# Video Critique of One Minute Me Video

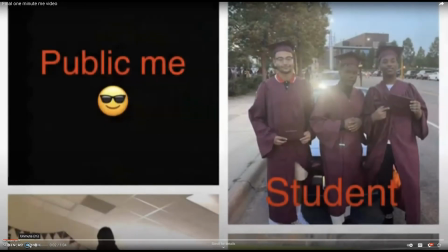Hello, come on in. I wanted to take a few minutes to give you some feedback on your 1 Minute Me video. I'm going to focus the critique on three main areas: your use of images, your audio track, and your use of titles.
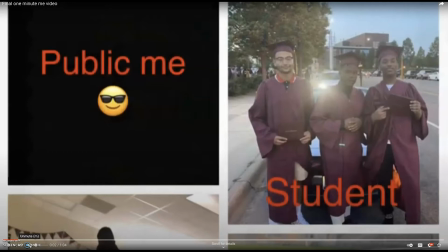I thought you had a nice selection of images. Rather than using the PicCollage app, where your images are small, I'd like to suggest going to the original images on your device and pull the full large size images so that you can make them full frame.
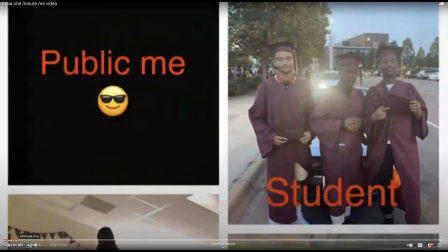This will help to highlight each of the areas you showcase about yourself in the video. If you aren't able to access the original images, I thought you could go into the PicCollage and see if you can
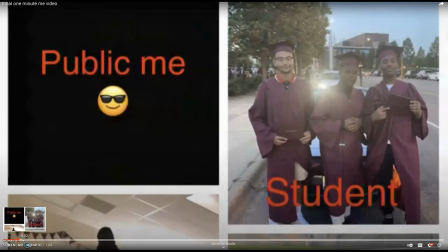scale each image using the effects controls in Adobe Premiere to make the image larger without it becoming distorted. Then center it on the screen and mask it out, or mask out the other images that show up if they are showing up.
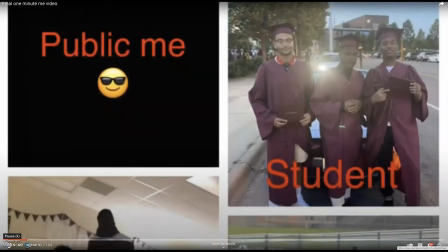Also, I'd like you to dissolve between the images rather than scrolling through them like you're doing here.
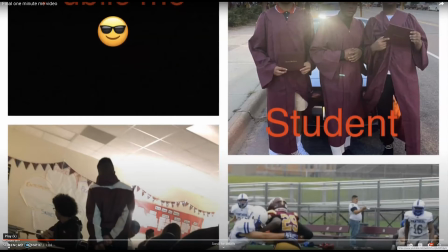This will allow us to spend 2 to 3 seconds with each full screen image.
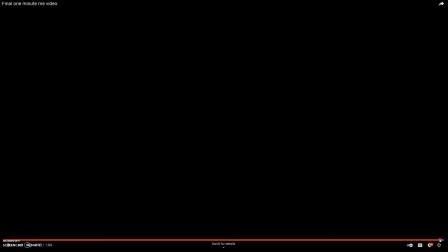And then finally, when you get to the end of your video, I'd like you to fade to black rather than cutting to black like you do.
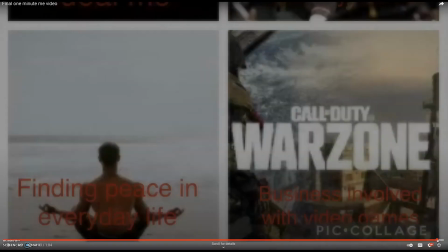This will bring your video to a natural visual conclusion.
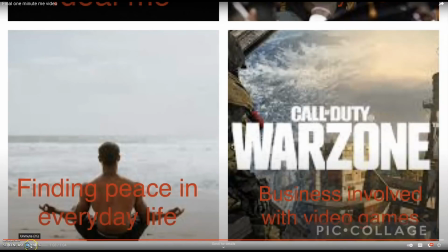With regard to your voice track, I thought it was both informative and entertaining.
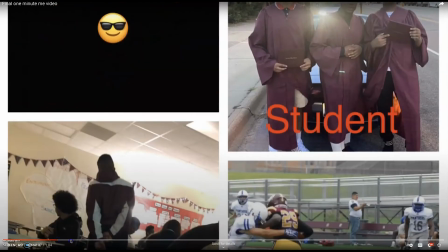I particularly liked, let me get to it right
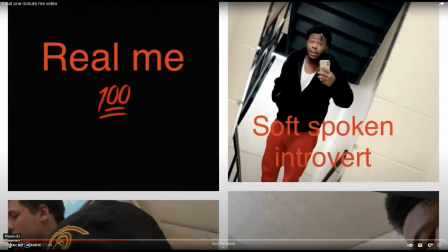about here.
Real me is a soft-spoken introvert.
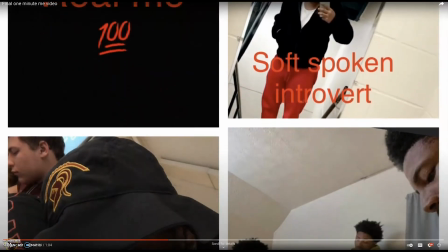I don't speak unless you come speak to me first. I'm a sleep enthusiast.
I thought that part was so entertaining.
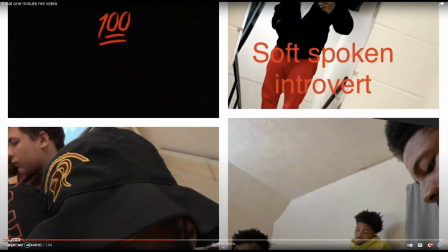I love that you're a sleep enthusiast. What a great way to describe liking to sleep. I'd like you to practice your read a few more times before you actually record it. I know you might have been a little bit nervous, and that's normal.
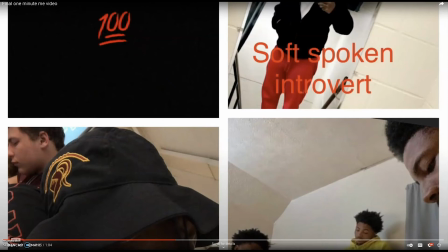So slow your read down, and when you hit a period in the voiceover script, you have to give a non-verbal pause. You actually have to slow it down and stop talking when you hit the period so that
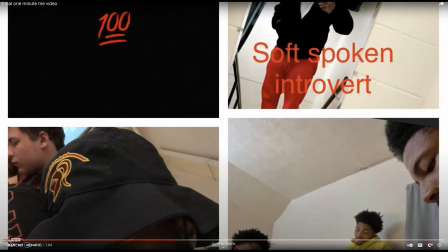you can pause and let your listener process the information that you're giving us. Finally, you need to add one more sentence at the end of your
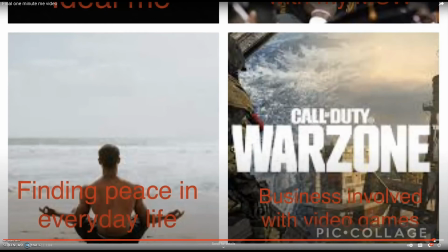voiceover here to let us know that you are done with your video. So something as simple as, I hope you know a little bit more about me now than you did a minute ago. That would also give us the clue that we are at the end of your video.
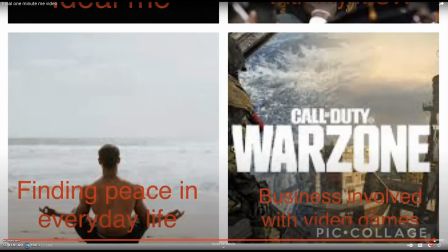I like that you use music in your video, but it also needs to be a little bit louder. Music should be somewhere between -18 and -24 decibels, where your voiceover should be between -6 and -12 decibels.
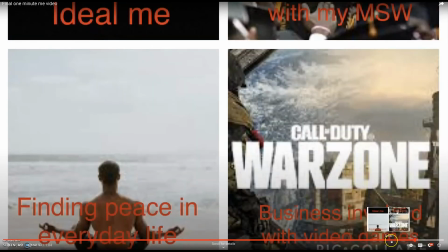With regard to your titles, I'm just going to look right in this area here.
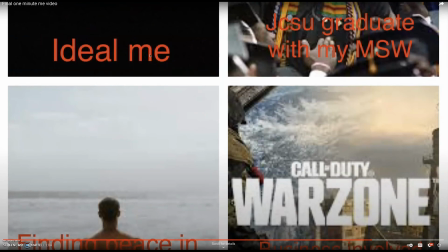As you can see, the red text shows up just fine on a black background. However, it is a little bit hard to read on some of these other backgrounds,
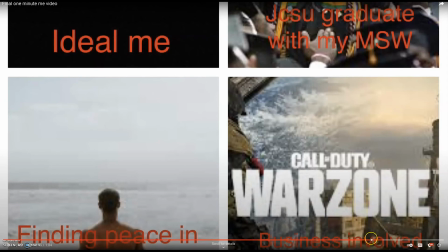especially here where it's a greenish, brownish background. I would recommend that you put your text over a shape, maybe one that's colored in a gray or a off-white,
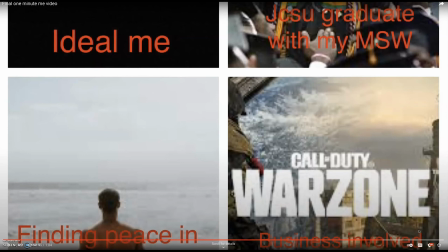so that there's some contrast between the red font and the background. And that might help make that font color stand out a little bit.